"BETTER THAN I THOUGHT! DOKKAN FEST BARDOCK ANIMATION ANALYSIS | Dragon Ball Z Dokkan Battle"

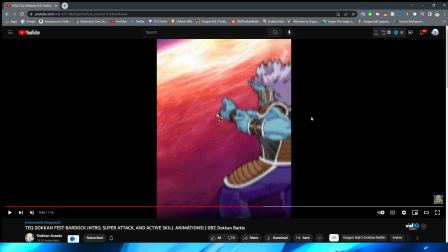you're only fighting one enemy right excuse me so it's kind of going to be a little bit of a weird one but we have bardock flying up again
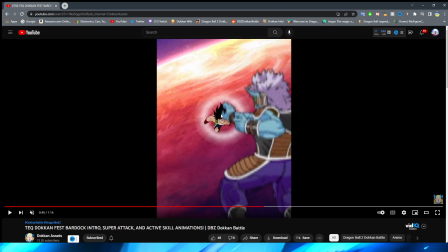that little wind effect right the asset doesn't actually change here right it's basically the same they do finally twist it a little bit to kind
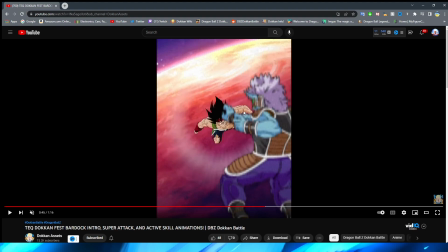of try and emulate some movement right there is a little bit of a change here you can see his arms and his legs do change a little bit but this sprite to character ratio i hate that word is very weird right like it looks like that bardock is way too big like it
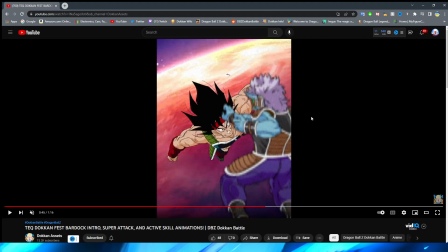looks like this guy is super tiny right like it looks like that this guy is way smaller than he actually is because of like the way
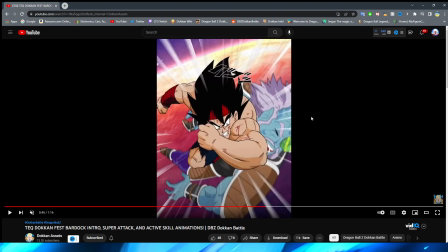that this is formatted right obviously once bardock finally hits him it looks a little bit more natural but still not like crazy good i also wish there
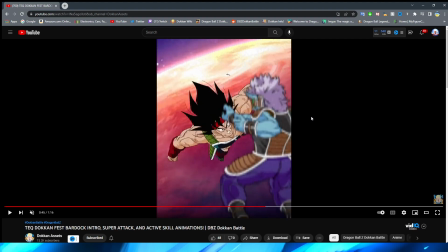was definitely more wind up in this than quite literally just smacking into
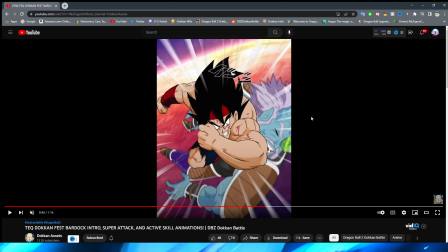the enemy right i wish there was definitely a little bit more animation in that.
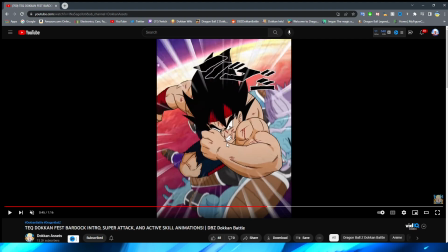I do like that there is this little bit of follow-through here, right, where they kind of make Bardock a little bit bigger, and they actually do move his arm and leg a little bit, right? I think they definitely do a good job with that for sure.
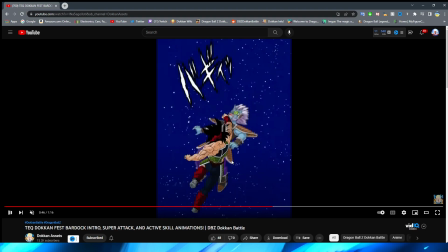So we have Bardock follow-through, right, with another punch here, his hair kind of fluttering, which I do like that. A kick as well, and then a roundhouse kick.
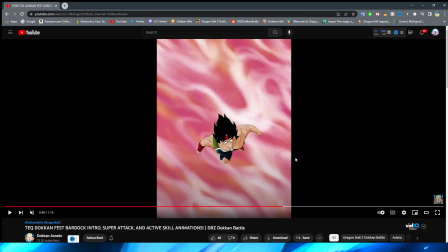Again, the weird thing about this, right, and we'll get to this section, is just this is supposed to be him attacking a bunch of different enemies, But because you only fight one enemy per like super attack, right? I mean, I guess unless it's an AoE, but you understand what I'm trying to say.
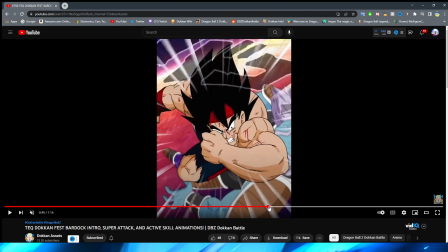This feels really weird because obviously this should be him beating down a bunch of the different Freeza soldiers, but it's just one guy.
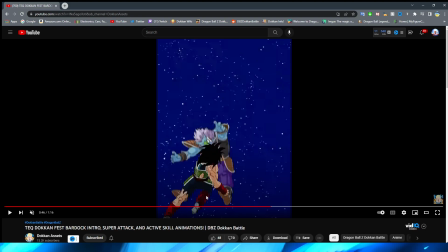So I'm sure that also kind of makes this feel a little bit weird. I do like him pushing it up, right?
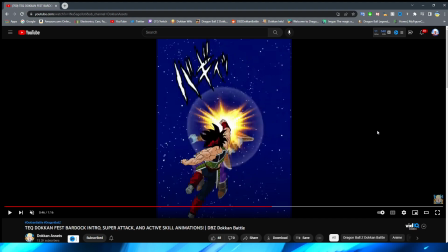I wish there was a little bit more animation in between all these punches, right? Maybe the first one needs a little bit more, but I will say after that one, right? Definitely the quick movements I think is pretty good. like I do like this punch being quick to this I do think that that's pretty nice right
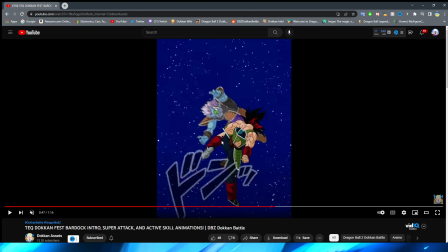definitely shows how quickly Bardock is fighting you can also see his leg moves a little bit there which is nice too really wish there was more on this wind up here because it kind of looks like he sweeps his leg this way right like he almost turns it right rather than spinning all
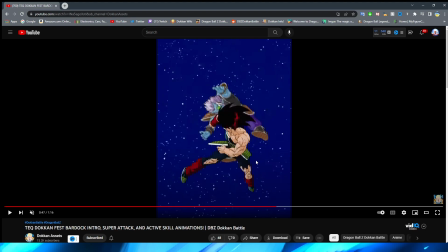the way around which I assume they're trying to insinuate right to him then following through although then they go back I don't know that's a little bit janky for sure right maybe he did move it right then because you would think it would go all the way around again because now his heel is you know flying backwards against the enemy right a little bit of minimal movement in the arms which is good